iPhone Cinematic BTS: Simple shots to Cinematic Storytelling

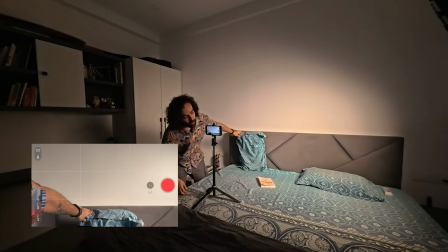And I'm gonna place the pillow right in the center to make sure that is where I'm gonna sit.
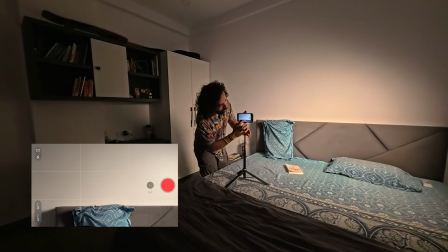A little this side, and now reduce the exposure and move the pillow aside.
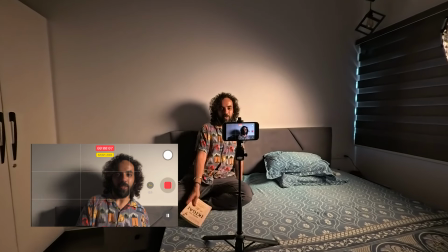This is where exactly I'm gonna sit and
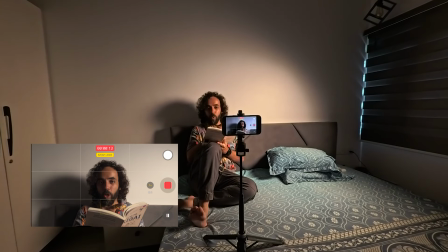act like I'm going through a sentence.
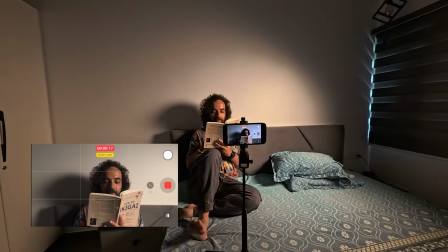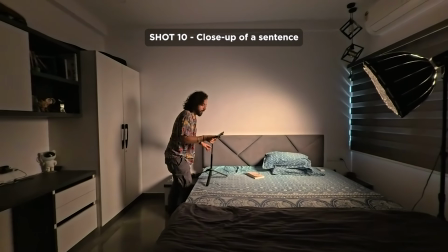Now that we got this shot, the next shot is of the main sentence from the book.
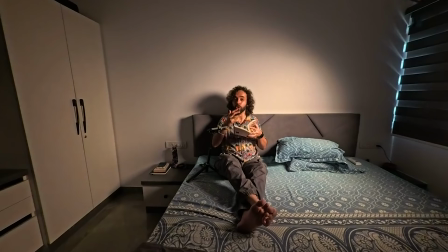Now I need a shot of a very important sentence from the book to make sure that I add some meaning or story to the video so that people take away something from the video.
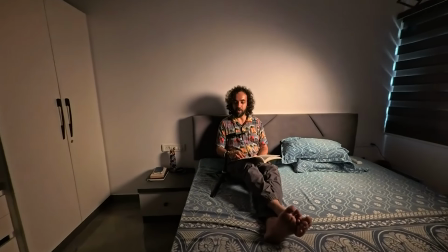And here's the sentence.
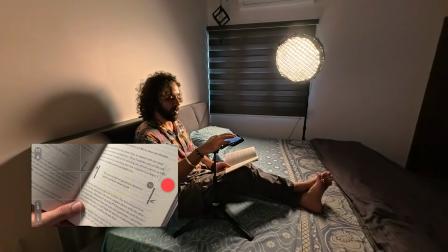I frame it right and long press on the sentence and bring down the exposure a little bit.
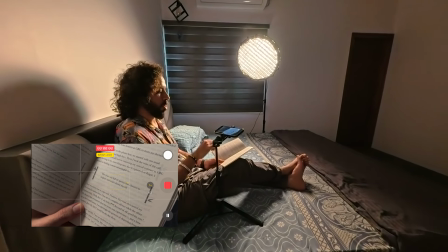And now start recording and move my fingers across the sentence.
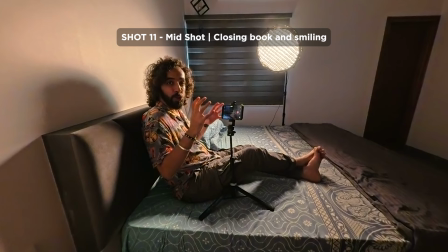Now the next shot is a mid shot of me realizing something
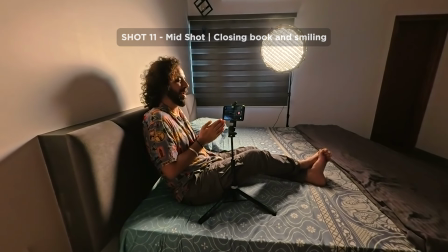after reading the sentence and closing the book and bringing a smile on my face.
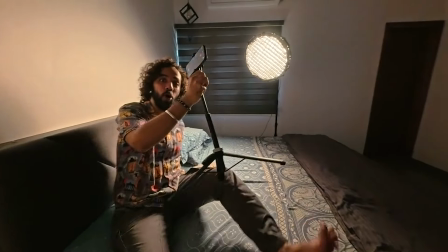Remember, it's all about continuation.
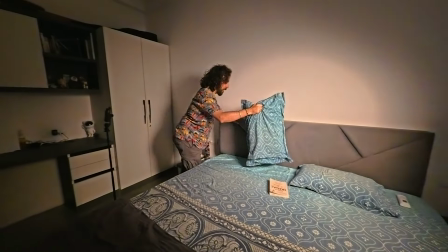Now for the mid shot, I'm gonna place my camera right here, place the pillow where I wanna sit so that I can compose the shot correctly.
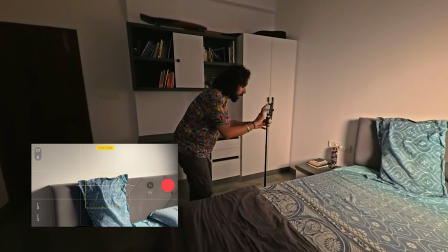Now long press on the pillow, bring down the exposure.
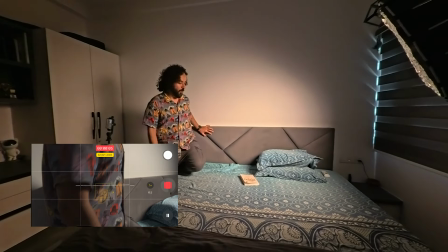Now move the pillow and sit exactly where the pillow was.
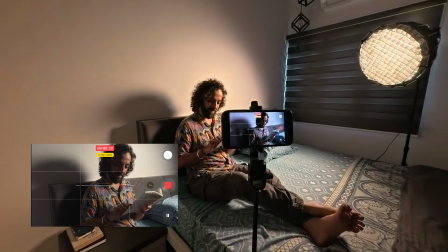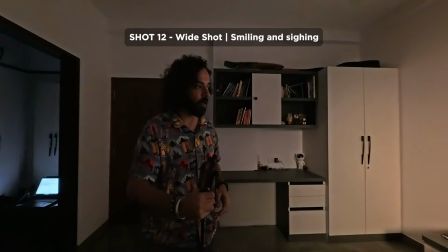Now I'm gonna place the camera right here. I want a wide shot of myself.
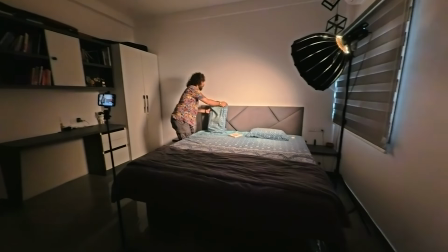I'm gonna place myself in the center right here. Long press on the pillow and bring down the exposure.
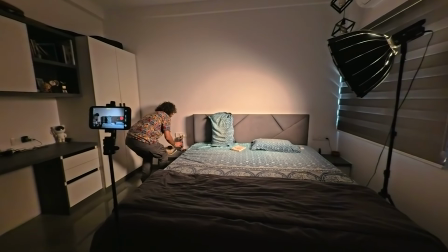I wanna make sure that this looks a little clean, so I'm gonna move these things away. Start recording.
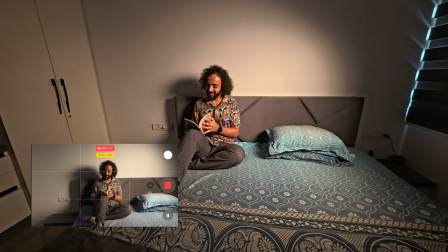That's it. If you made it this far and found this video helpful, then hit that like button and subscribe to the channel for more such videos.